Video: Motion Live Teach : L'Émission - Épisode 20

Ok, mon vote est passé, je vois qu'il y a déjà pas mal de votes, en tout, là, déjà 5 votes en place, très cool, n'hésitez pas à continuez, donnez votre avis. Vous savez, jusqu'à la fin, du coup, de cette émission, je vais certainement encore vous rabâcher avec ça. Pour les derniers qui sont arrivés, je vous rappelle que vous pouvez voter directement, du coup, sur le lien teach.motion-live.com/émission. D'accord ? Ça se passe juste en dessous. Je répète, teach.motion-live.com/émission. Je te remets le lien juste au-dessus, ici. D'accord ? Ceci étant fait, on va attaquer du coup les retours que je vais pouvoir faire à tous les élèves qui ont participé. Donc là, je ne vais pas faire un retour seulement aux élèves qui sont en finale, mais vraiment tous les élèves pour que n'importe qui puisse absolument pouvoir tirer des retours de ça et qu'ils puissent du coup se dire « Ok, super, je vais pouvoir m'améliorer grâce à ces retours et pas avoir fait ça pour rien. » Ça, c'est important.
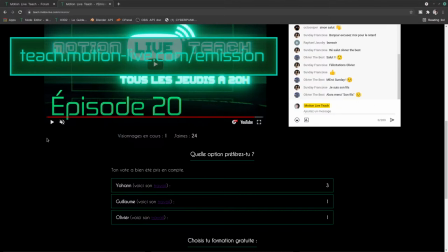C'est parti, on attaque. Donc si je repasse ici, d'accord ? Tu as vu le résultat, j'espère que ça t'a pas
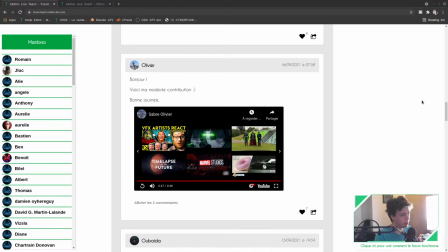influencé. Pendant quelques instants, je vais remettre ma tête ici, donc là tu peux me voir. Et puis ben, je vais descendre jusqu'au premier travail et on va se faire un retour ici.
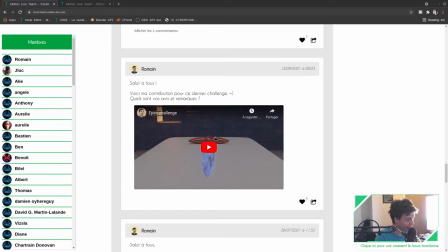C'est parti donc pour le travail de Romain, d'accord ? Salut Johan, salut à toi, j'espère que tu vas bien. N'hésite pas Johan à aller voter pour un des trois finalistes, hein, tu es dedans d'ailleurs, avec Olivier, et le troisième, c'est Guillaume, donc n'hésite pas à aller voter, ça se passe sur teach.motion-live.com/émission.
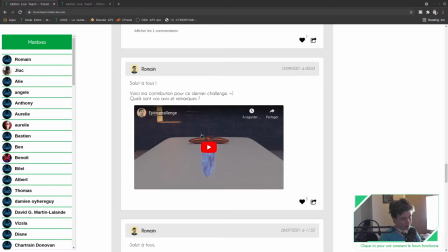C'est parti, donc on commence avec le travail de Romain, on va voir un petit peu du coup ce qu'il a fait, ce qui aurait pu être amélioré, ce qui est déjà super bien, et derrière,
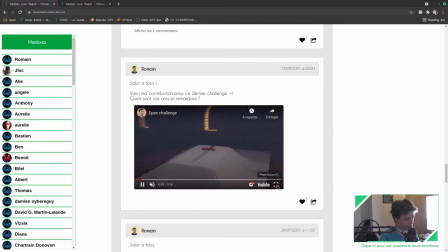on passera à la suite, c'est parti. Je vais mettre du son, je sais plus s'il y a du son dans le travail de Romain.
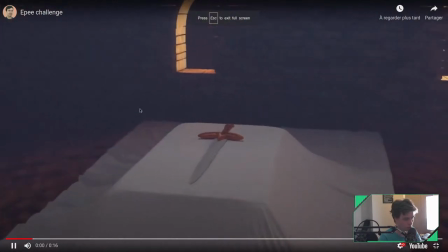On a du son.
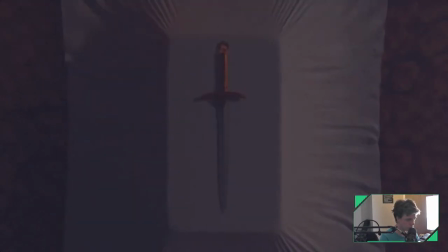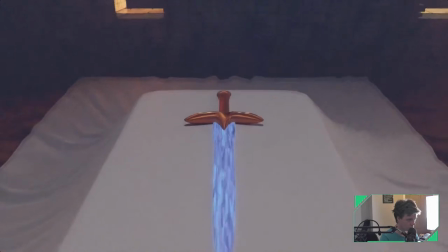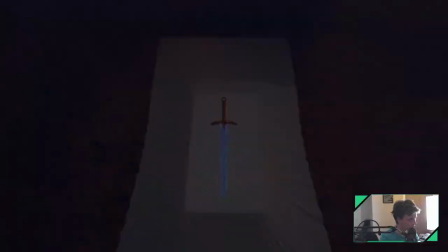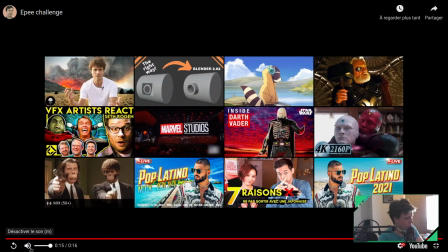Ok, allez, on va se la refaire du coup, cette fois-ci sans son, pour que je puisse du coup commenter.
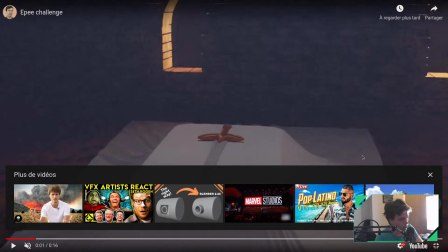Je vais hop, rebalancer la musique, voilà. Alors, ici, sur ce travail, ce qui est déjà très bien, c'est le drap.
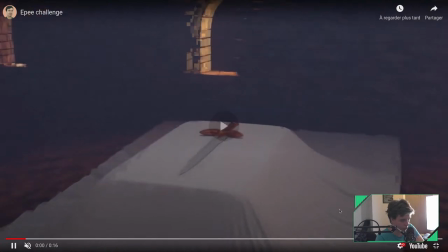Là, le drap, il y a vraiment un taf, ça marche très très bien, je trouve que c'est un beau tissu. C'est très cool.
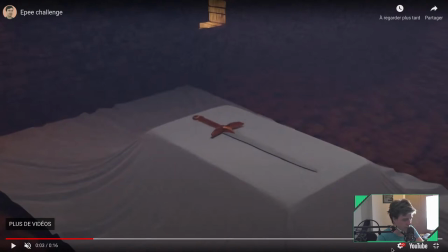Il y a un autre truc, par contre, il y a un problème de compression. Je ne sais pas si ça vient de la vidéo originale, si c'est YouTube qui compresse comme un gros bâtard, mais là, vu ça, là, après toi, tu dois voir en plus en surcompressé derrière, donc je suis pas sûr que tu le vois, mais... bref, il y a vraiment
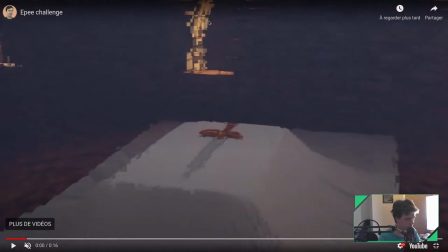un... Ah là, tu vois, voilà, là, on voit bien, il y a vraiment un problème d'encodage, là, tu vois. Et ça, ce type de problème, c'est pas YouTube qui le crée, c'est vraiment un problème d'encodage à la base. Un poil dommage, je trouve, ça enlève un peu une qualité à la vidéo.
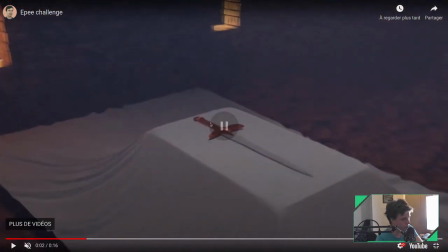Pas trop grave, mais c'est un peu dommage. Sinon, les pêches, je trouve, bien modélisées, elles fonctionnent bien. Le drap est très bien.
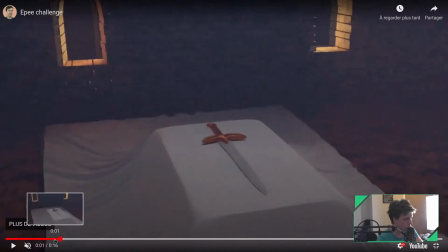Pareil, le décor est pas mal du tout. Non plus, je trouve que le mur fonctionne bien ici. Donc ça, c'est assez cool.
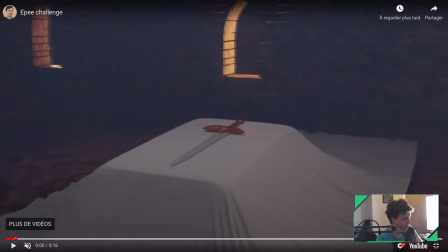Par contre, Romain, je sais que t'aimes bien faire ça, mais je vais encore t'engueuler pour ça. Il faut arrêter de faire ces espèces de fusions d'images là.
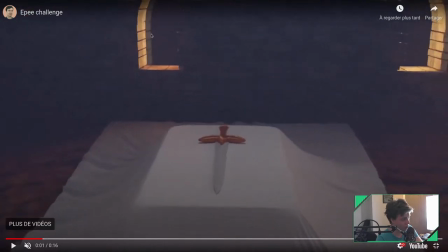On en avait déjà parlé ensemble. Je sais que ça vient de ralenti dans Premiere. Interdit, hein, ça fait vraiment cheap.
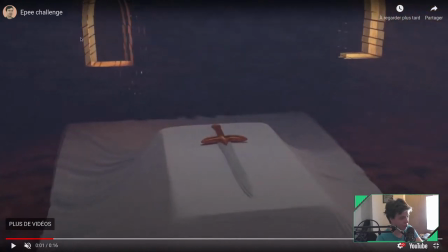Hein. Interdit de faire ça. Ça, c'est genre de fusion d'images, tu vois, on voit deux images en même temps. Ça fait vraiment cheap. Interdit.
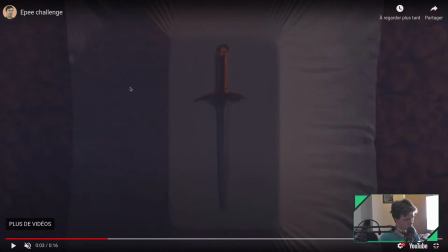Alors, un truc qu'on pourrait améliorer sur cette vidéo, c'est qu'en fait les mouvements de caméra ils sont lissés en fait,
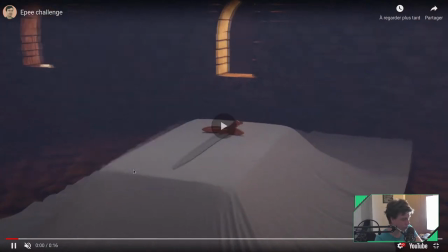tu vois, ils démarrent doucement, ils accélèrent, ils ralentissent, regarde, doucement, j'accélère et je ralentis,
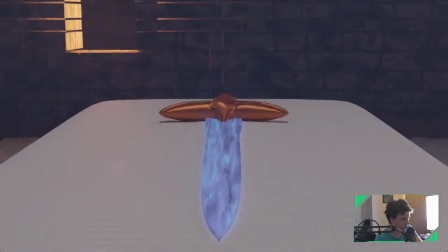doucement, j'accélère et je ralentis, doucement, j'accélère et je ralentis,
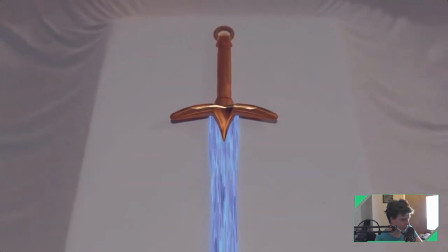doucement, j'accélère et je ralentis, et ça le problème,
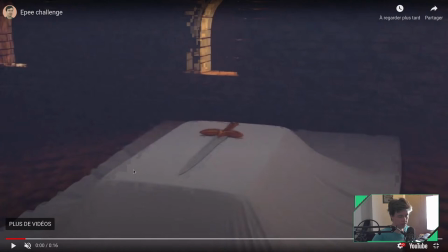j'accélère et alors pour le coup à la fin c'est bien, le problème c'est que ça va vraiment capter la dynamique de ton montage en fait, d'avoir un mouvement qui fait.
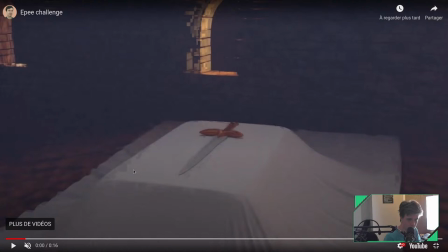C'est très naturel comme mouvement quand on fait des mouvements organiques, genre tes mains elles bougent un peu comme ça, etc.
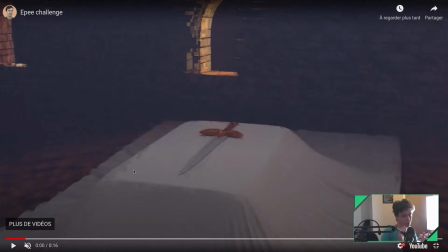Mais sur des cravings de caméra, sur des rotations de caméra, au contraire, on essaie plutôt d'avoir des mouvements parfaitement linéaires, donc avec une vitesse qui ne change pas. Et tu verras, si tu fais ça, tu auras un montage qui sera beaucoup beaucoup plus dynamique. Donc si t'as une caméra, au lieu de faire ça, tu vois, elle peut faire ou ça, la caméra, là c'est ce qu'elle fait, elle fait doucement, j'accélère, doucement.
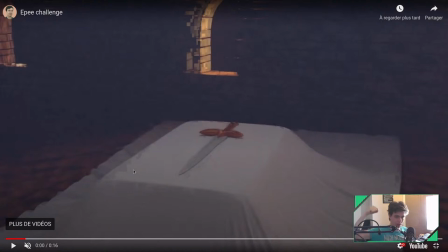Si elle fait ça de manière linéaire, comme ça. Et ben on va avoir un mouvement et un montage beaucoup plus fluide, beaucoup plus cohérent, beaucoup plus, qui a beaucoup mieux s'enchaîner. Donc là, le conseil que je peux donner à Romain ici, c'est de rendre tes courbes de caméra en linéaire et non pas en bézier.
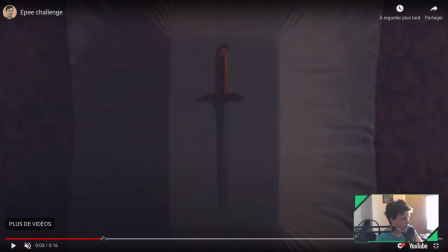Ensuite, je pense qu'il manque une HDRI
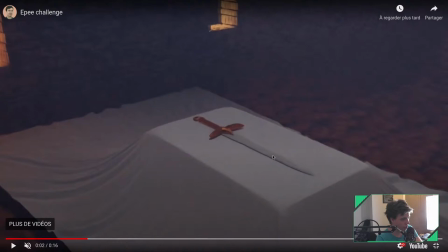sur cette image. Parce que tu vois là, l'épée, il n'y a pas assez de réflexion. On sent pas assez l'environnement dans lequel elle est. Alors, ça peut venir de deux choses. Déjà, je pense que la lame est pas assez. Elle m'a l'air métallique, mais pas sûr.
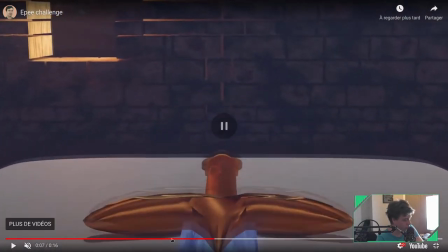Non, je pense qu'elle est pas métallique en fait. Et ensuite, j'ai l'impression que.
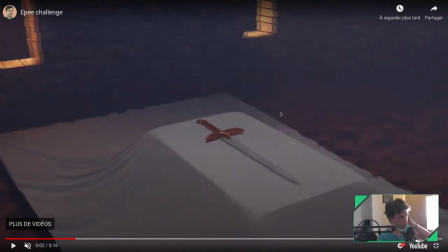Mais en fait, au-dessus, il n'y a rien quoi. Et il faudrait une HDRI pour pouvoir rendre tout ça un peu réflectif. Pareil pour le drap. Le drap est cool. Par contre, je trouve qu'il manque un peu de. C'est un peu blanc quoi. C'est un peu blanc, ça manque un peu de. Ça manque de shader, alors ça pourrait être de la transluence, un drap ça sera pas parfaitement totalement opaque.
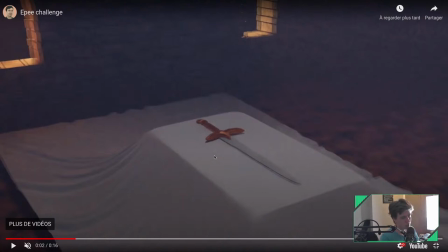Ça peut être de la texture pour mettre un peu de couleur, mais en tout cas il est vraiment blanc. Après c'est pas trop grave qu'il soit vraiment blanc, mais le truc c'est que lui il est blanc, plus l'épée blanc, ah ça donc c'est un petit poil bizarre je trouve.
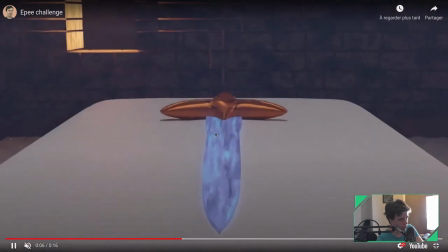Je pense que aussi tes shaders en général, de toute façon manque ici là, sur toute cette image là, les shaders manquent de détails. Tu vois là c'est vraiment juste un bronze, ça manque d'un noise dans la roughness, ça manque de tout ça.
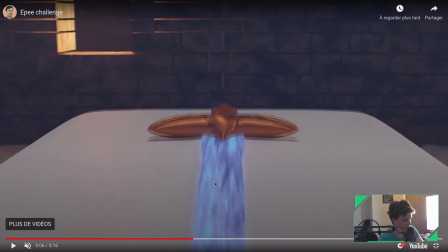Pareil, ce qui est trop dommage avec ce glow là, un peu noise, tu vois, c'est cool.
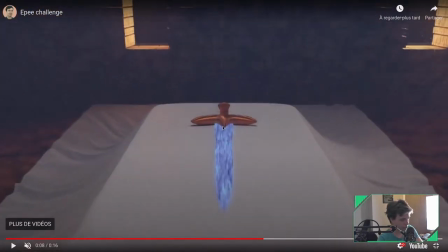Mais ce qui est dommage, c'est qu'il éclaire pas vraiment en fait. Tu vois, il éclaire pas vraiment la table. Il n'y a pas un vrai éclairage, c'est pas une vraie mission. J'ai l'impression que tu as rendu ça avec Eevee. En tout cas, c'est l'effet que ça donne. Et c'est vrai qu'Eevee, c'est beaucoup plus difficile d'avoir ce genre de choses. Ça aurait été beaucoup mieux, je pense, si tu avais fait le rendu juste en changeant rien, mais sur celle-ci.
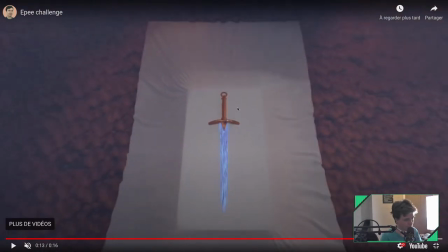Pareil, ça manque d'ombre, ça manque d'occlusion, tu vois, là si on regarde juste cette image là, on a l'impression que l'épée, elle vole un peu sur le drap, alors qu'en fait, elle devrait vraiment être posée dessus. Je me doute bien que dans cette 3D elle est posée dessus, mais en fait, le fait qu'il n'y ait pas d'occlusion, d'ombre d'occlusion, ça donne cet effet là. Bon, sinon, c'est quand même du super boulot.
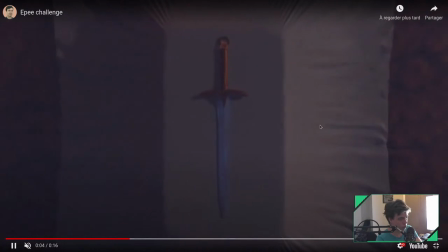Il y a un bon boulot de taf, il y a un bon boulot de texture, de modé, etc. Même le drap est vachement bien fait.
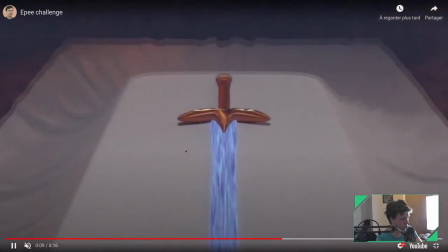Donc, il y a beaucoup de choses très positives là-dessus. Hein. Donc, là-dessus, déjà, je pense qu'on peut féliciter Romain sans souci. Là-dessus, bravo.
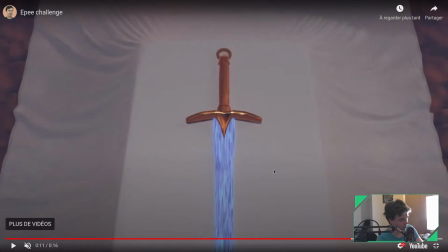Et voilà, quelques petits points qui peuvent être améliorés. Je terminerai aussi par faire dire attention aux subdivisions.
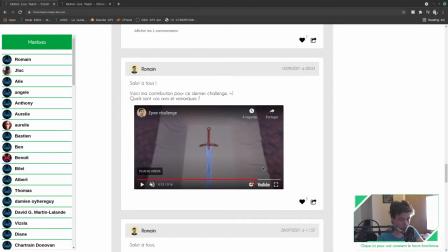C'est un peu dommage ici qu'on voit les faces. Mais en tout cas, c'est du super boulot, donc bravo à toi. Allez, passons à la suite.
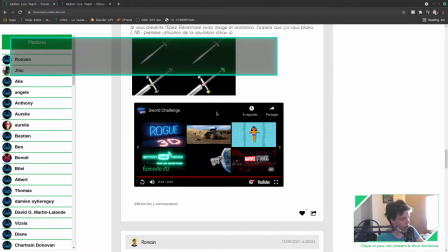Je rappelle, hein, si vous voulez voter, ça se passe du coup sur le site de l'émission. Là, juste en haut à droite de l'écran, teachpromotion.com/émission. On regarde les résultats des trois gagnants à la fin de cette émission. Donc, ça va être de se priver.
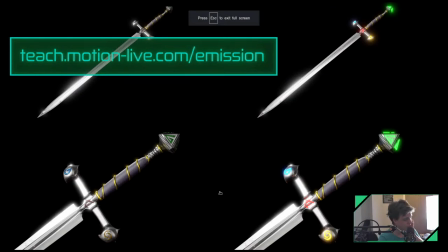Allez, c'est parti. On va reprendre pour Johan. On va déjà partir sur la modée ici, image fixe. Ça, franchement, j'adore. C'est honnêtement, en termes de modé et en termes de rendu, en fait, c'est proche de la perfection, non pas parce que l'image est parfaite, mais en termes de technique, en tout cas, il n'y a
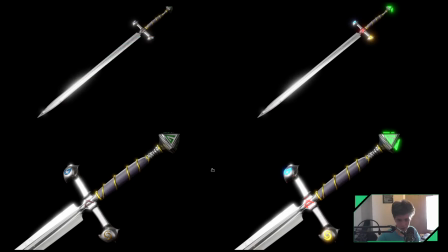pas d'erreur. Et ça, c'est très très cool. C'est très très cool. Je vais enlever le petit truc de l'émission pour vraiment que tu vois un peu l'image correctement. On a un petit glow qui est très sympa. On a un métal qui fait vraiment métal avec un petit noise ici qui vient jouer sur la roughness. En fait, pourquoi je dis que c'est proche de la perfection ? Parce qu'en fait, on sent vraiment la matière.
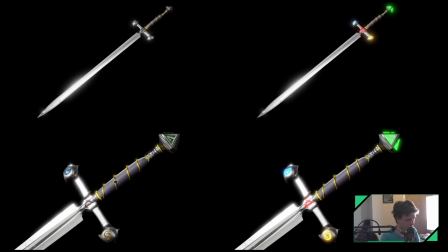On sent que ça, c'est du cuir. On sent que ça, c'est de l'or. On sent que ça, c'est du rubis. On sent que ça, c'est du métal. Et ça, c'est trop, trop bien. Parce que quand on arrive à là, quand on arrive à créer des matières où on sent vraiment que c'est ça, c'est que c'est gagné, en fait. C'est qu'il est gagné. Donc là-dessus, sur cette image, c'est vraiment du super boulot en modé et en shading sur ces épées.
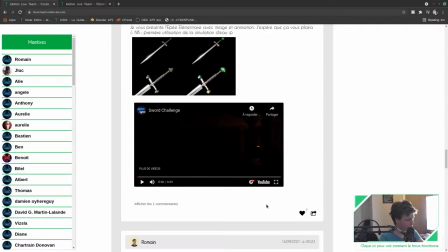Donc là-dessus, un grand bravo. Aïe, ouais. Concernant la vidéo, on y va.